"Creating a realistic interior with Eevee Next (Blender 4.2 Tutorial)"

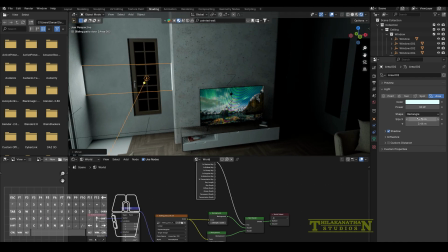I added a light blue color and made the power quite weak, so about 50 watts.
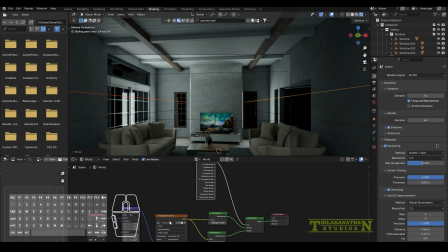To duplicate them, you don't have to do Shift D, you can also do Alt D as well, so that when you change the intensity of one light, it will affect every light as well.
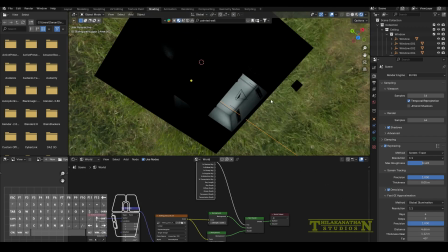I also added an extra area light in the corridor area just to add a little bit of lighting
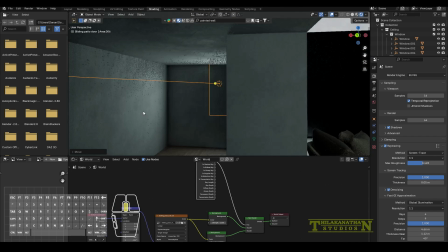in the corridor so it won't be fully pitch black, because that looks a bit scary.
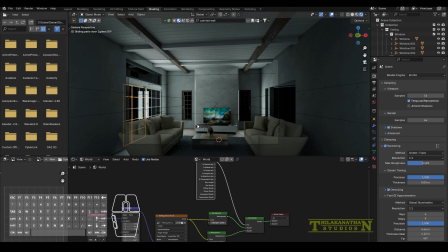I was trying to figure out why the glass was showing black while the outside was showing like daylight.
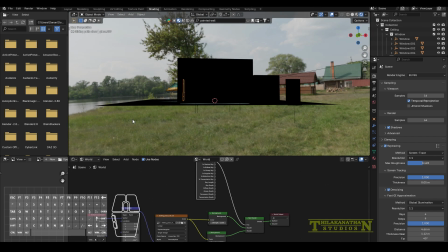The real reason is because we didn't enable ray trace transmission in the material properties.
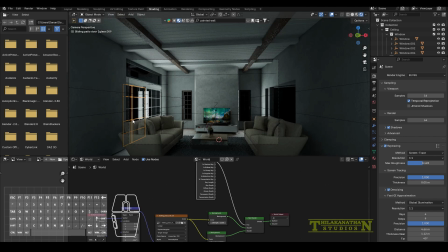I'll show how to do that later, but for this specific example, I just went ahead and just deleted the glass itself, since we won't really need it.
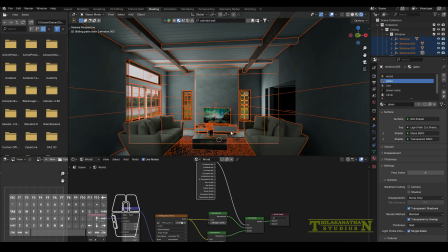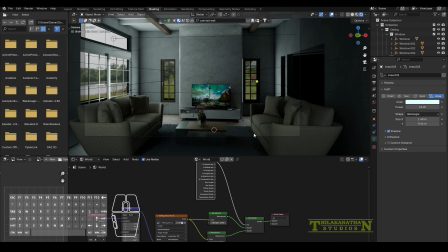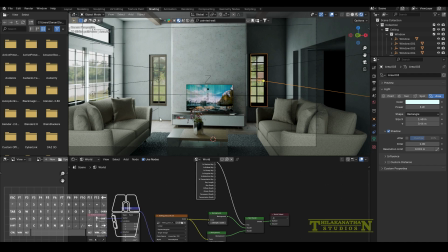I then went ahead and added a sunlight, Shift A light sun.
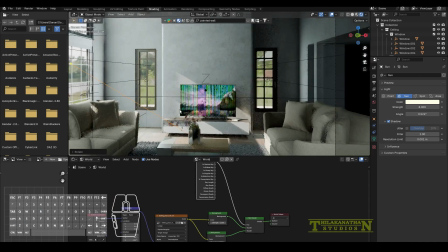And just pointed it inside the living room and just angled it a little bit like a midday afternoon type of look.
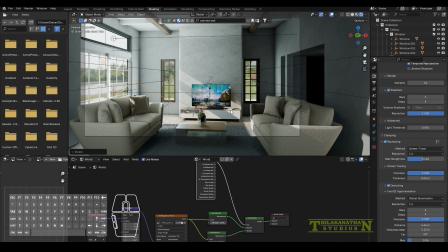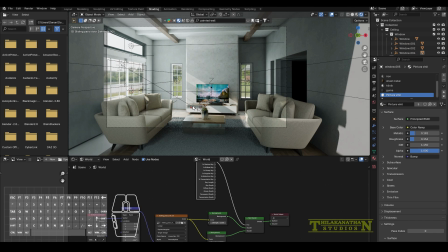At this point, it's starting to look really great. It's starting to look a little bit photorealistic, almost like you'd render from cycles.
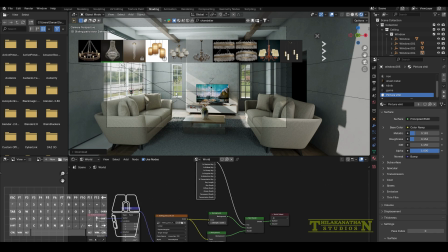So I just went ahead now and added all the extra stuff like chandeliers, shelves, plants, things like that,
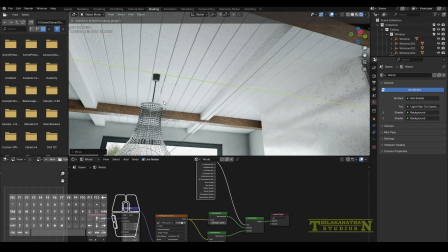just to fill up the living room and make it look a lot more lived in.
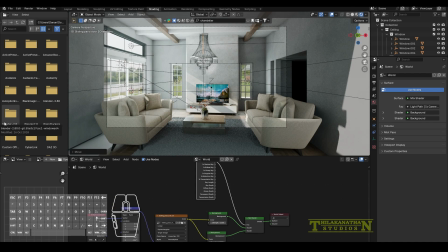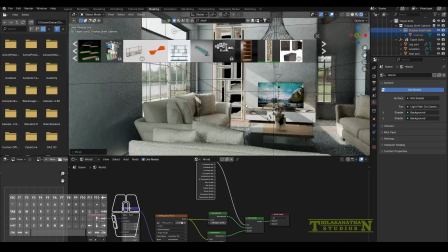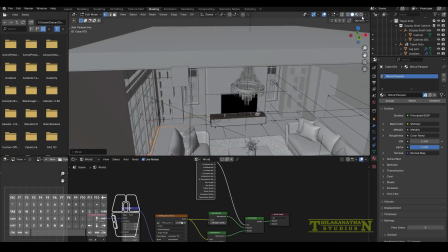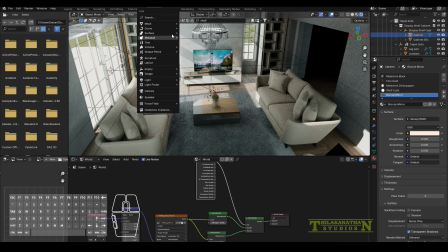Here I just decided to add a little shelf.
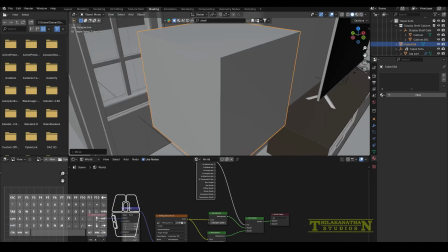I couldn't find a good one on Blender Grid, so I just manually modeled one myself.
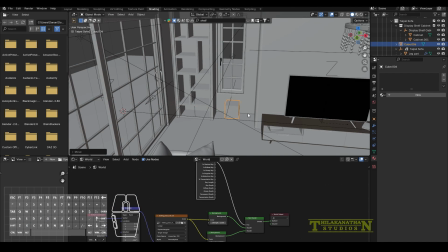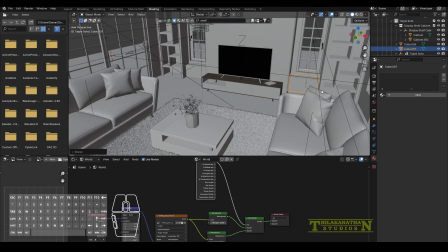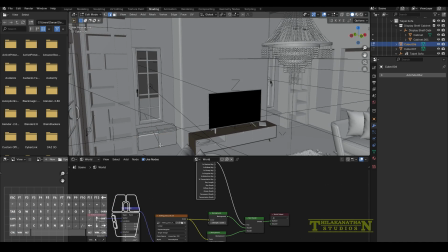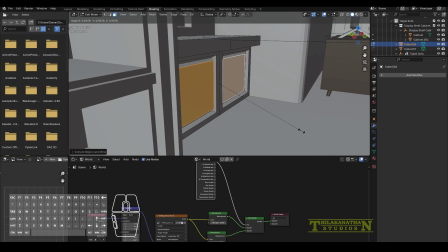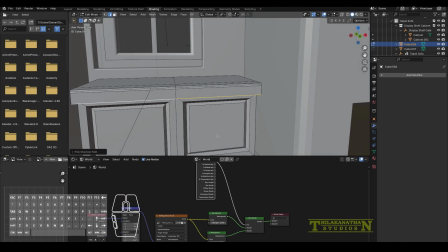I ended up just using a similar material to like the windowsill.
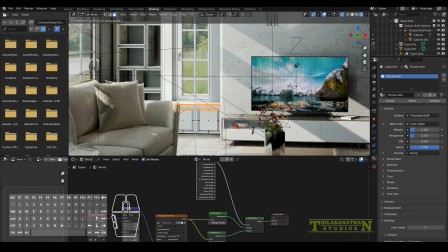The reason is because I wanted to keep a consistent color theme going on.
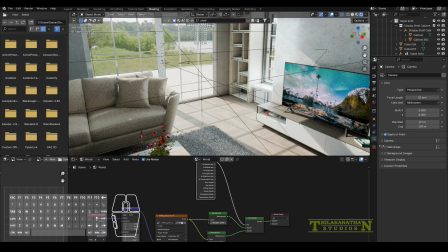So with interiors, generally there's three colors,
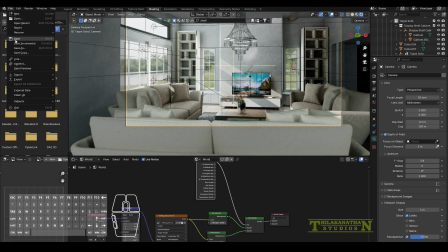a primary color, a secondary color, and a minor accent type of color.
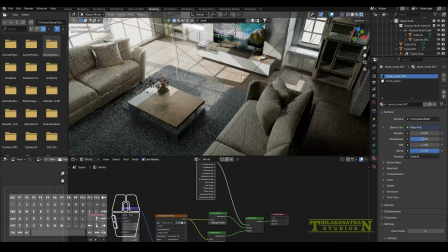It's how interiors tend to look beautiful. There's a whole lot of theory behind that.
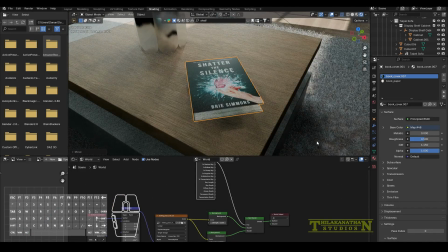But yeah, in this case, I think I'm going for a more like a brown, gray, and white type of interior look.
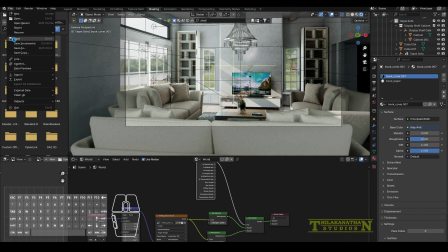So that's why I chose those existing materials.
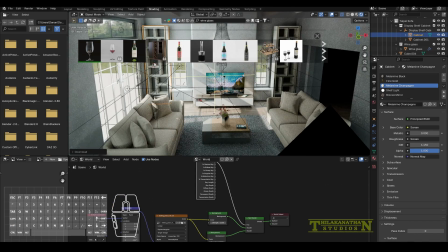So here I'm just simply finding wine glasses. I'm adding them to the shelf. And again, we can see that black color.
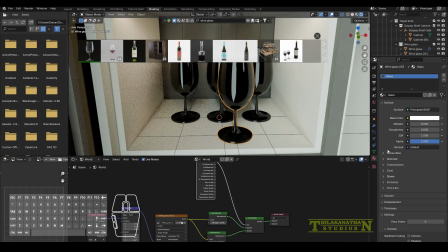So here is where I add that ray trace transmission setting. So duplicate a few times, go into the material settings, and there we have ray trace transmission.
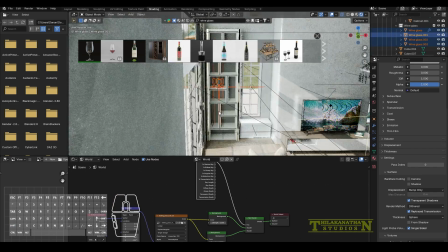Just tick that. And the glass should look like glass.
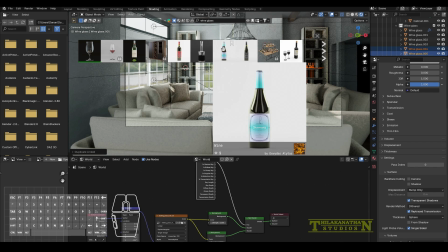So I duplicated that a few times, put it in the shelf to make it look more filled up.
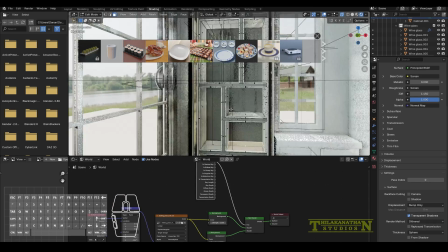I added a plate, just a simple plate, nothing overly ancient or fancy, but I just decided to add it in the shelf to show off,
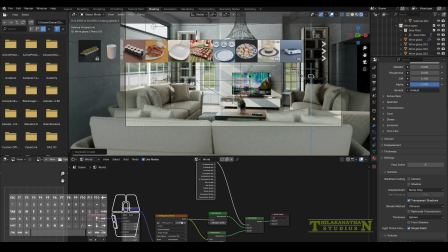even though it's just a simple plate that you could buy from grocery stores.